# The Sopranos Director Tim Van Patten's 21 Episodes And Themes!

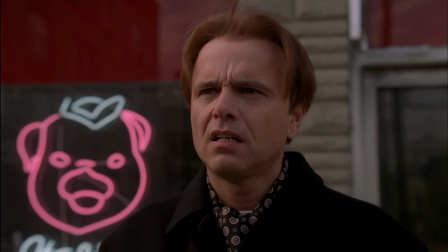259s
at the end of this episode after this scene i love how we see patsy
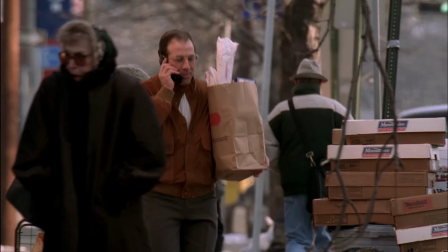264s
stopping by the store to get some groceries for dinner it just looks like an otherwise
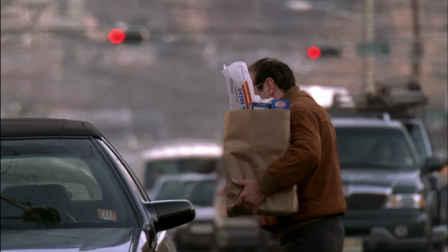268s
seemingly casual day in suburban north jersey meanwhile there's this other world very close by where shit is as tense and messy as ever
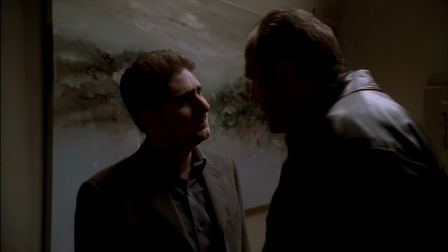277s i loved you what happens i decide not you now you don't
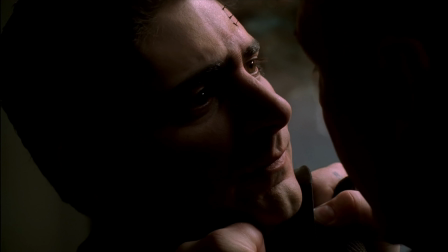283s love me anymore that breaks my heart but it's too fucking bad because you don't gotta love me but you will respect me
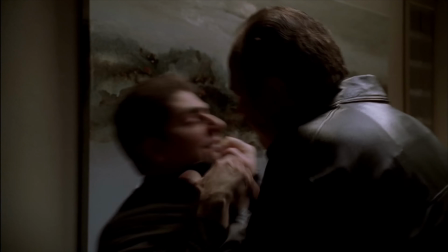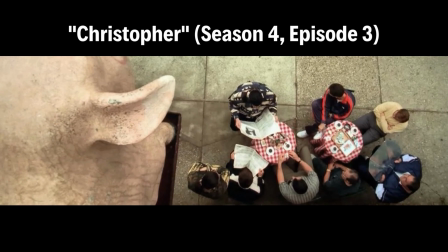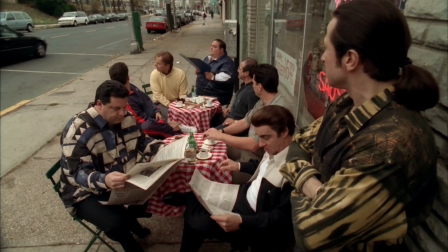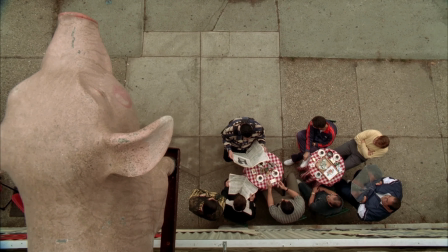304s
christopher here's another big big picture vision
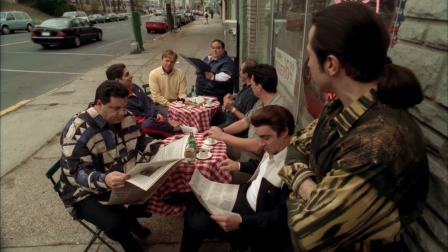309s
looking down below at the group with the big pig from satriali's right next to them whoever did this is a very powerful episode
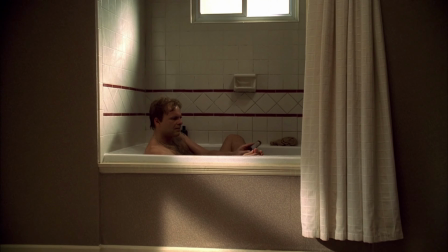318s
in terms of visuals at the beginning of the episode we see ralph sitting in the bathtub
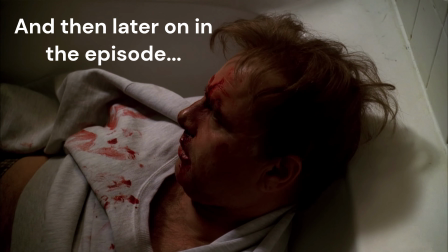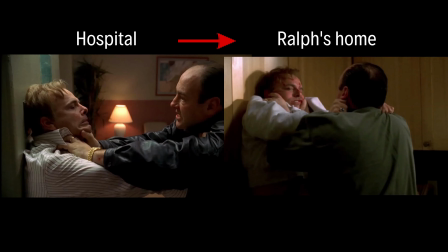330s
and we also see Tony push him against the wall at the hospital and then later on we see Tony pushing Ralph up against the cupboard in a very very very similar looking position as
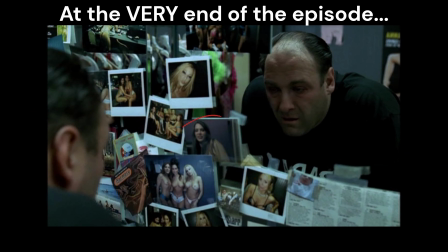344s
Tony's getting up to walk out he sees on the mirror a picture of Tracy so this all comes full circle now
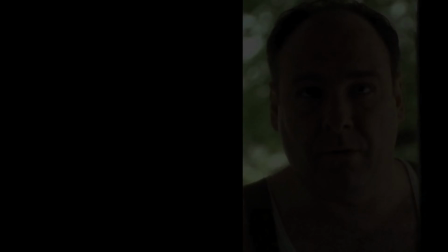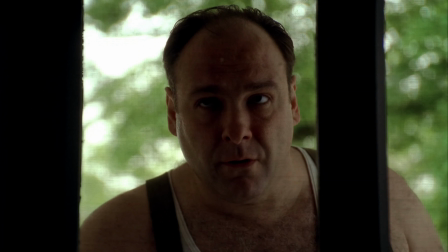359s
calling all cars no surprise another dream sequence, and more cars.
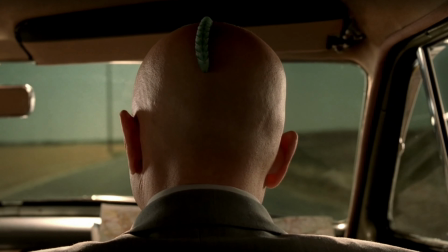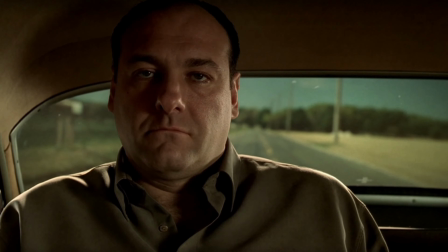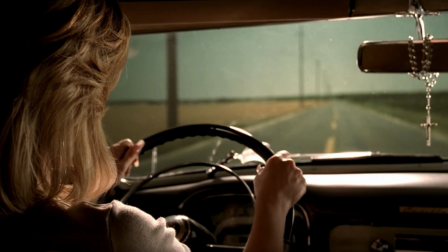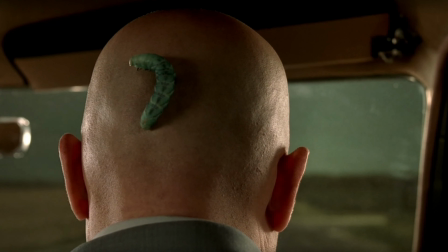385s You want to take it for a test drive?
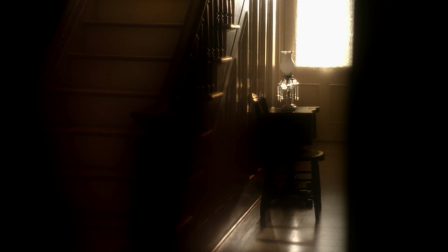389s
More car rides, more contemplation, more ghosts, and supernatural.
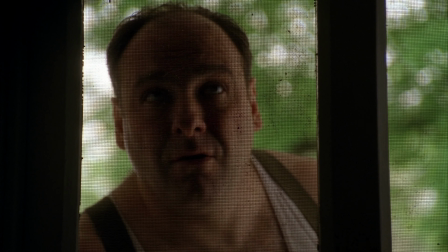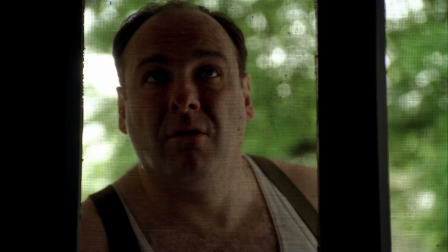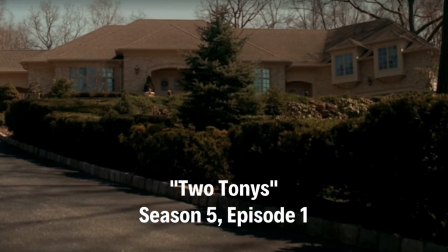409s
Two Tonys at the beginning is like the picture of change.
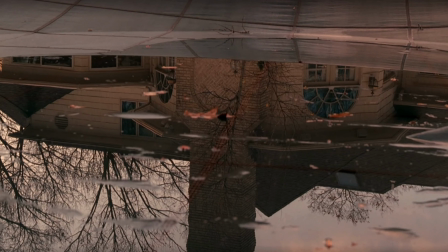415s
In particular, when Meadow drives up to pick up AJ, she rolls right over the newspaper as she goes up the driveway
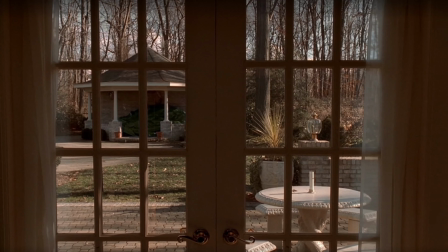424s
to me that's a huge distinction from the previous seasons where it's always Tony walking down to the driveway to get the paper
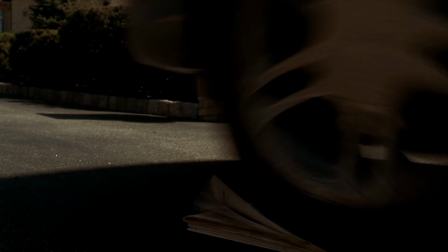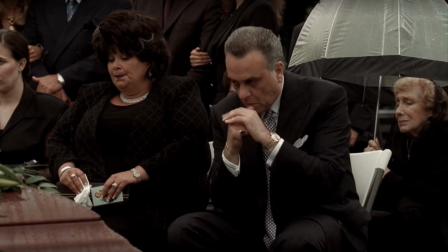440s
ashes to ashes dust to dust the Lord bless him and keep him the Lord make his face to shine
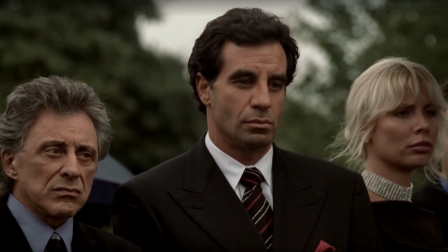448s
upon him the Lord lift up his confidence upon him and give him peace
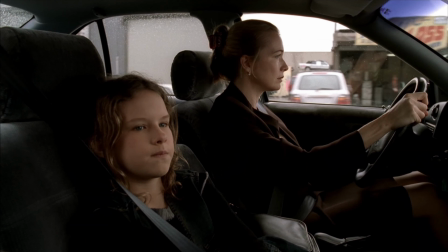454s
Adriana and Agent Sansevarino's kid are put together in this one scene and I feel like that's directing us to think
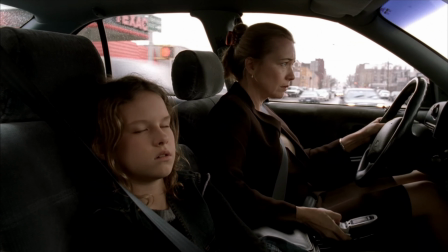462s
about the fact that that could easily be Adriana, a younger version of Adriana.
I kindly remember what we said about interrupting to ask for things while I'm on the telephone.
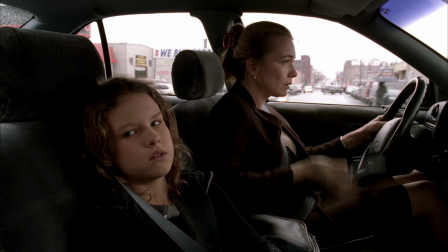471s Okay mom. Hello? It's me.
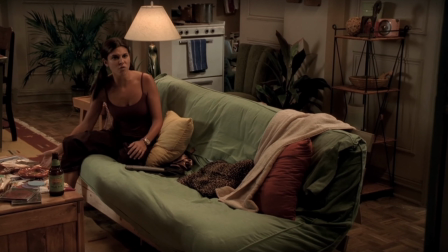476s Hi, what's up?
Also, you got out a suitcase? case, that doesn't usually end well.
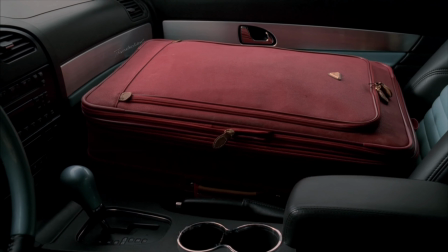486s
Just ask Adriana later on in long-term parking. Long-term parking, another huge episode.